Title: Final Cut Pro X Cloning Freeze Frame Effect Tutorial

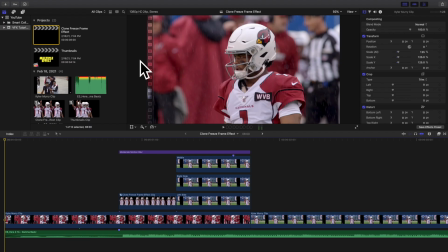(0:07)
Yo, what is everyone, and welcome back to another video. In this video, I want to go over how to create this really cool clone freeze frame effect in Final Cut Pro 10. As you can see right here, you basically have a freeze frame of Kyler Murray, where all of a sudden the freeze frame will come up and then it will connect back to the original clip right here.
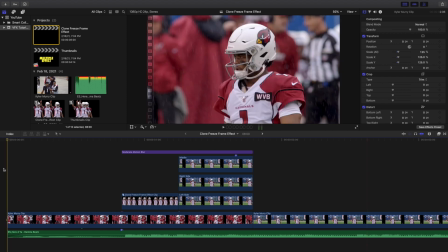(0:26)
Now this video, like a lot of other videos, are more of just editing breakdowns, and it's not going to be a step-by-step tutorial because that would take a good like 50 minutes to really do a step-by-step tutorial.
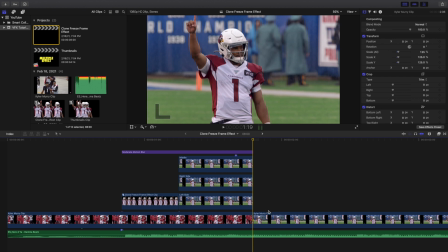(0:37)
But I kind of want to go over the basics of kind of how I came up with this idea. Now of course I didn't come up with the original idea. I saw a video on Instagram close to this, and I want to try to do my best to kind of recreate it. So again, if you've never created a freeze frame before, right here, this is the second clip right here. There's no freeze frame on the second clip, but all I did was I went to the beginning of the clip right here,
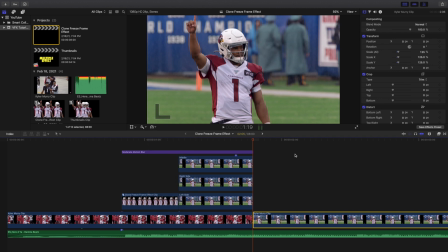(0:56)
went ahead, clicked on hold, created a freeze frame, and as you can see right here, this clip is a freeze frame, and this clip is a freeze frame right here, and then all 6 of these are freeze frames right here. So it's just like a normal freeze frame video.
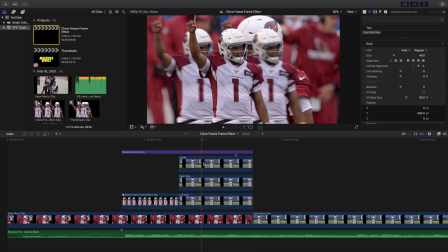(1:14)
So what you're going to do is you're going to go ahead and basically take this clip. This is a middle clip, and what you're just going to do is you're just going to take a draw mask right here and cut out the subject just like you would in any single freeze frame. So here is the draw mask right here. All you're going to do is just cut out the person.
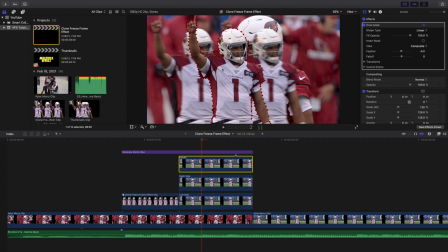(1:28)
Now do your best to kind of follow exactly kind of all the steps, because everything here is really crucial and has to be very well executed, or the effect will probably go, the effect will like look too slow or it'll look too fast. So just go ahead and kind of follow along what I did right here.
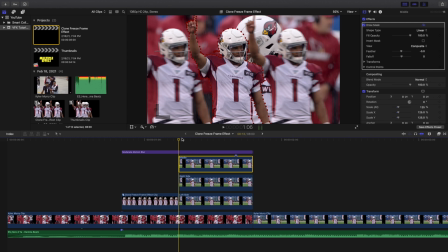(1:43)
Of course, at the end of the day, you can take your own spin on it, but I would follow exactly what I did right here, and then you can go ahead and take your own creative twist on it. So as you can see right here, here is the middle clip. Now pay very close attention to like the names, because the names are really important.
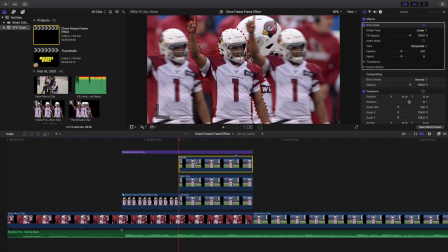(1:59)
As you can see right here, here's the middle clip. The middle clip has to be on top, because as you see right here,
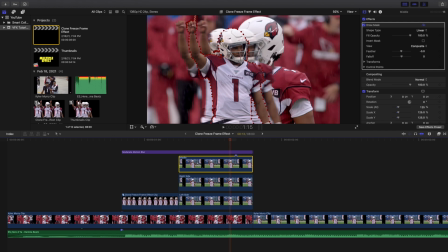(2:05)
it's zooming back or panning right back into him, and if the middle clip isn't on top right here, you won't be able to do this.
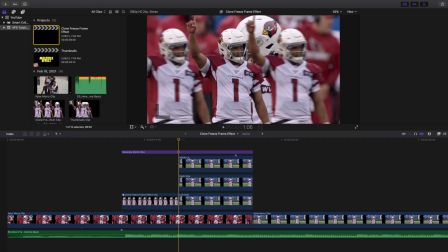(2:12)
So the middle clip needs to be the one on top right here. Okay, so right here you have the right side right here, and I changed the right side position to 600, and then over here I changed the left position, believe it or not, do -600.
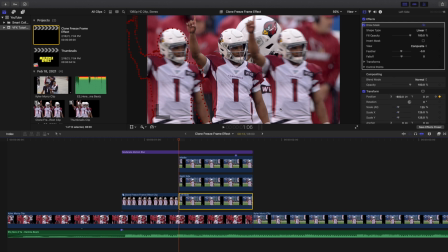(2:29)
Of course you can adjust it, so on and so forth, but I think it's good to make sure that they're the exact same distance in between each other, just so the pan will look a lot cooler. Now a couple of things to keep in mind is this, as you can see right here, 13 frames, 13 frames, 13 frames right here.
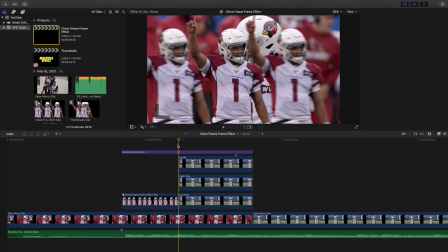(2:46)
The reason I did this is because most freeze frames are about 10 frames long. So, but you may ask yourself, okay, well, it's 13 frames long, it's not 10 frames.
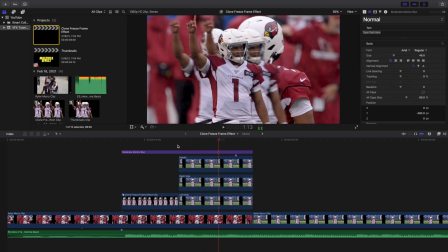(2:54)
Well, if you start right here at the beginning, 1, 2, 3, 4, 5, 6, 7, 8, 9, 10, it holds for 10 frames. Now, I added an extra 3 frames to just help it hold a little bit longer, so you actually saw the pan.
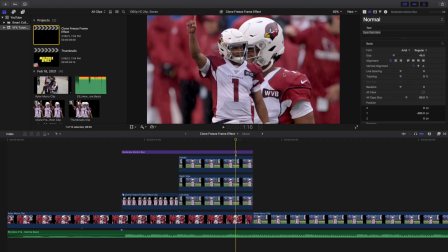(3:09)
Because if I cut it exactly at 10 frames, you probably wouldn't really be able to notice the pan right here.
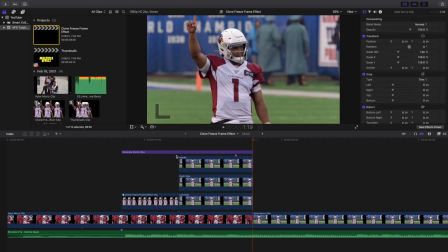(3:14)
And there you go, we transition to the next clip. Okay, so how in the world did I do that?
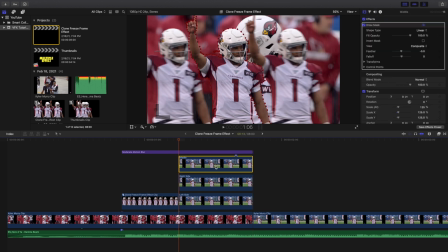(3:18)
Well, the middle clip, nothing happens. You just change another position. The most important thing is do not touch the middle clip, because the middle clip needs to be the exact same as the first frame right here. So again, we went to the right side right here. Now I changed the position to 600 right here and keyframe the position right here.
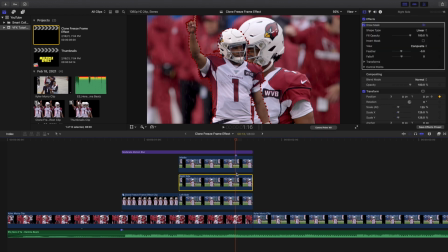(3:35)
Then I went to the end right here, or not the complete end, 10 frames in, and then I keyframe the position to 0.
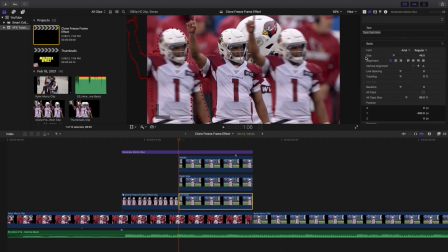(3:44)
Now I went to the left side right here and literally did the exact same thing. Position at -600, keyframed it right here, then went 10 frames in right here.
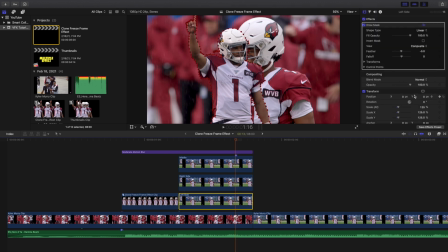(3:56)
That's where the marker is. The marker marks 10 frames, and then I keyframe the position to 0 right here.
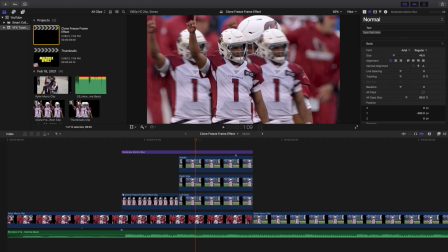(4:01)
As you can see right here, so here's the clip right here. We'll go 1, 2, 3, 4, 5, 6, 7, 8, 9, 10 right here.
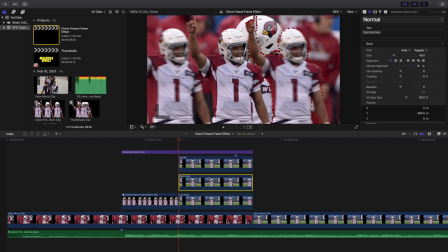(4:10)
I'll go ahead and kind of just show you the keyframe right here. You can kind of see it right here. So this is just the right side right here.
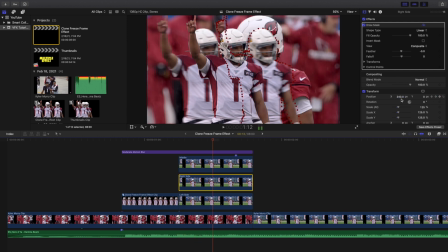(4:17)
As you can see, 600, 400, 300, 180, and there you go.
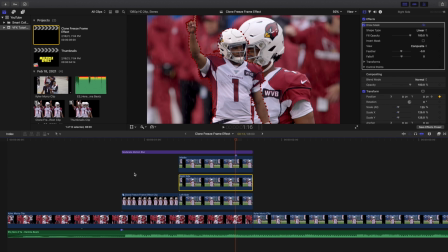(4:23)
It's 100. It's back to 0 right here, and that's how you create it right here. Now right here, this is a compound clip right here.
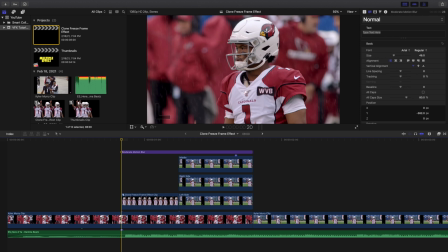(4:31)
Now keep in mind, this says middle, right side, left side right here, because these are the exact same clips.
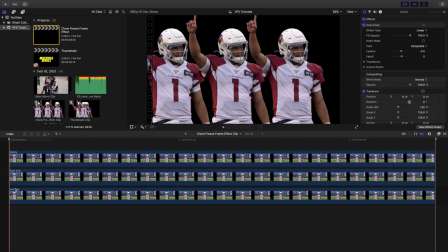(4:38)
Middle, right side, left side. You need to make sure both of them are the exact same clips. I literally just copied the freeze frames over and made a duplicate of them. But the important thing right here is this holds for 10 frames, 10 frames, 10 frames. The other one held for 13 frames. So make sure the first compound clip is holding for 10 frames.
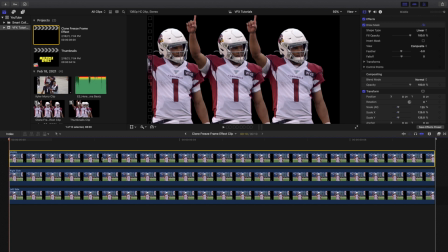(4:58)
Now that being said, you can still make the second part also into a compound clip, but I didn't really think it was necessary. As you can see right here, here is the middle clip. you have the right side and you have the left side right here.
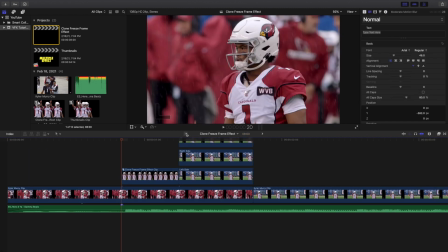(5:09)
And that's literally it. You just create a compound clip. Now once you have the compound clip, but the reason I created the compound clip was it was much easier to keyframe the position.
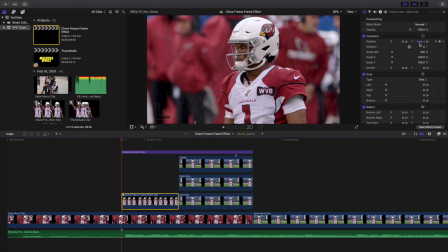(5:18)
Because you can see right here, the position is at -1096 right here. So what we're gonna do right here is, so I just keyframe the position right here. I want to make sure the keyframe, everything is off the screen.
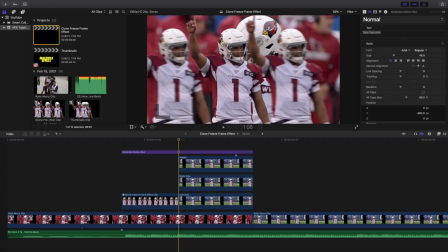(5:31)
Now I'm gonna go ahead and keyframe it right here, and then what you want to do is you want to go to the end right here and keyframe the position to 0.
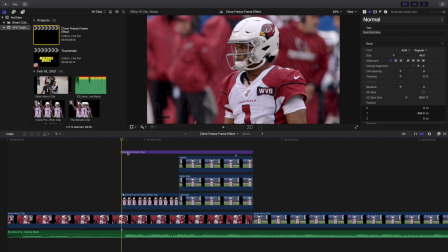(5:39)
So this is basically how I'll go ahead and disable the motion blur right here. Motion blur is crucial to make this look realistic. If you didn't know the motion blur just helps make anything moving a lot more realistic and smooth. So as you can see right here, I'll go ahead and click on the compound clip right here and watch the y-axis right here.
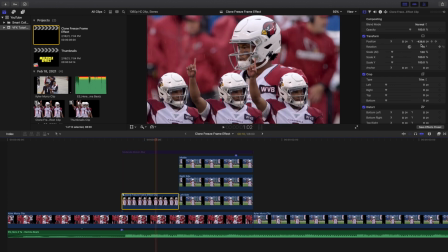(5:58)
It's keyframed, animated, as you can see right here. There you go, and the person is moving all the way back up.
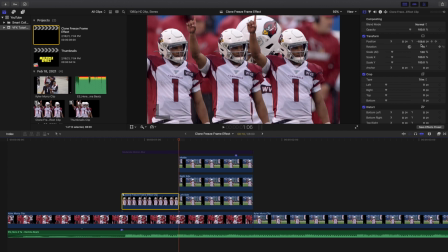(6:04)
Now it's essential to make sure that the ending position of this is the exact same position right here. So you can see right here, the y-axis
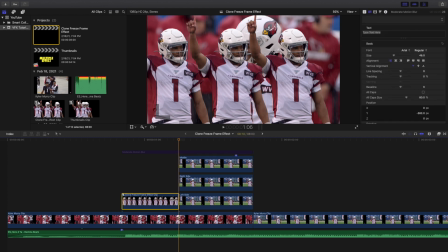(6:18)
started at 0 right here, so the compound clip needs to end at 0 right here because it needs to line up.
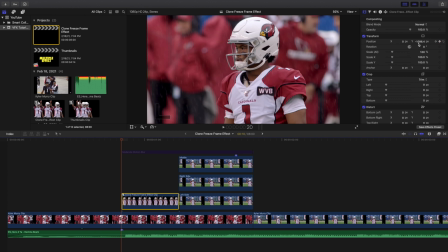(6:26)
As you can see right here, go ahead and click on here, the keyframe of the y-axis right here, they're all moving up right here.
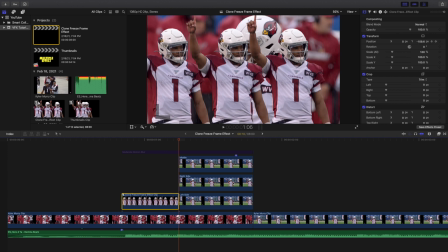(6:33)
Now they're getting into position right here, and then as you can see right here,
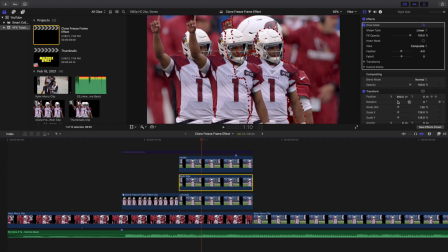(6:39)
now the position of both the left and the right side are keyframing to 0 right here, so they completely match up.
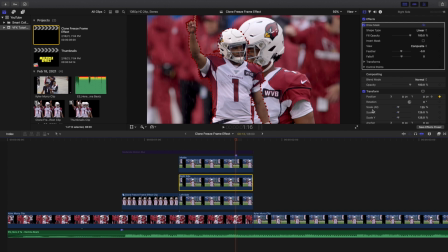(6:47)
It's crucial that this part, they all match up. The end position is 0 because it needs to line up with the second clip, and the exact same thing with this.
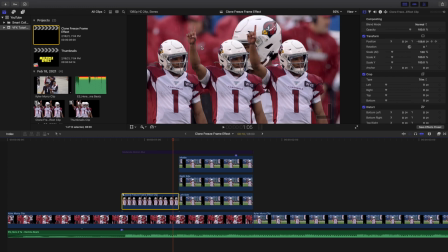(6:55)
The position needs to end at 0 because it needs to line up. If I started it here, let's say I ended it here, and then we just jumped to here, that would look really, really weird.
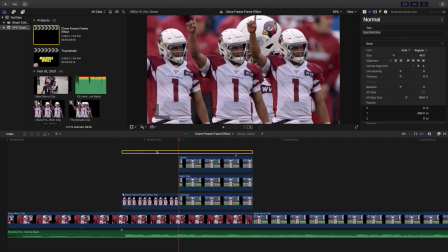(7:03)
So just keep that in mind. Added a little bit of motion blur just to help make it look a little more realistic.
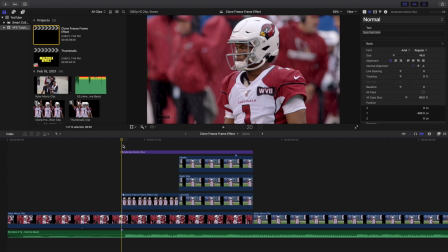(7:09)
I've already made a video on the motion blur plugin, so you can go ahead and find it right there. It's free. As you can see right here, again, last time kind of go frame by frame.
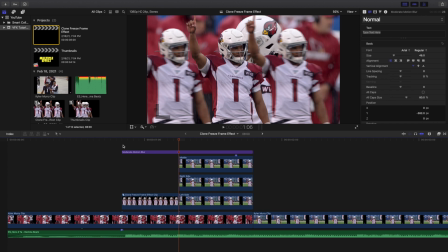(7:18)
The position is keyframing up right here, and then it's keyframing into the person right here, and there you go.
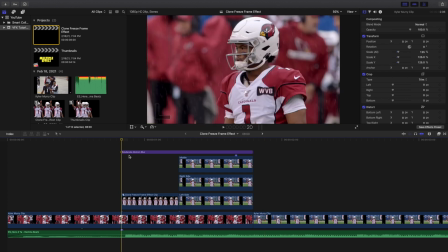(7:27)
You have transitioned into the next clip right here. Again, keep in mind these clips into this compound clip are 10 frames,
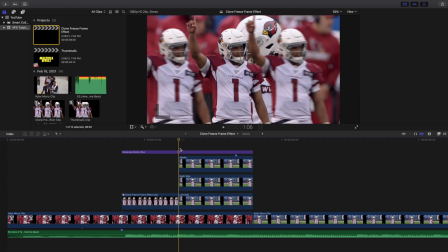(7:34)
and these clips right here are 13 frames, because you want to go 1, 2, 3, 4, 5, 6, 7, 8, 9,
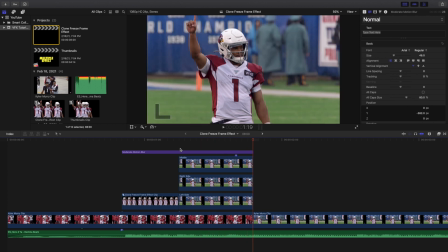(7:40)
10 and hold it for about a couple more frames so you can really kind of see the panning effect.
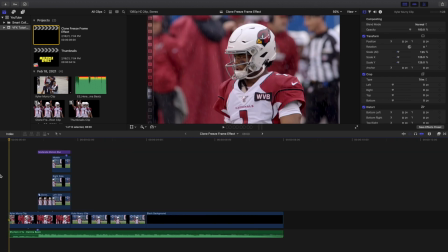(7:44)
You don't have to hold it for 13 frames, but I found when I did it for 10 frames, you couldn't actually really see the panning effect. You really couldn't see what actually happened. It went too fast. That's just my word of advice right here. So let's go ahead and play it for the last time.
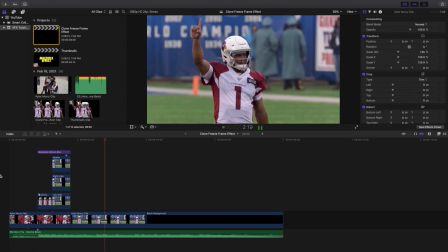(7:56)
This is what the final edit looks like right here. I think it's a really, really cool effect right here.
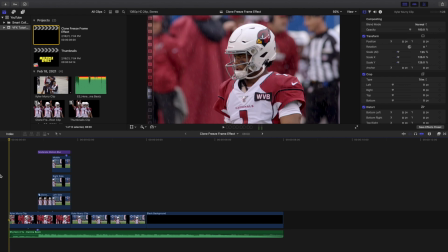(8:02)
I definitely really love this effect. Found it on Instagram, decided to go ahead and recreate the effect right here.
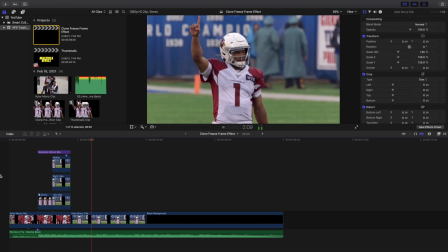(8:08)
So this is what the effect looks like right there. Anyways, hopefully you enjoyed this video. Hopefully you found it helpful and informative. If you're new to this channel, I upload Final Cut Pro 10 tutorials every day at 10 a.m. Eastern Standard Time.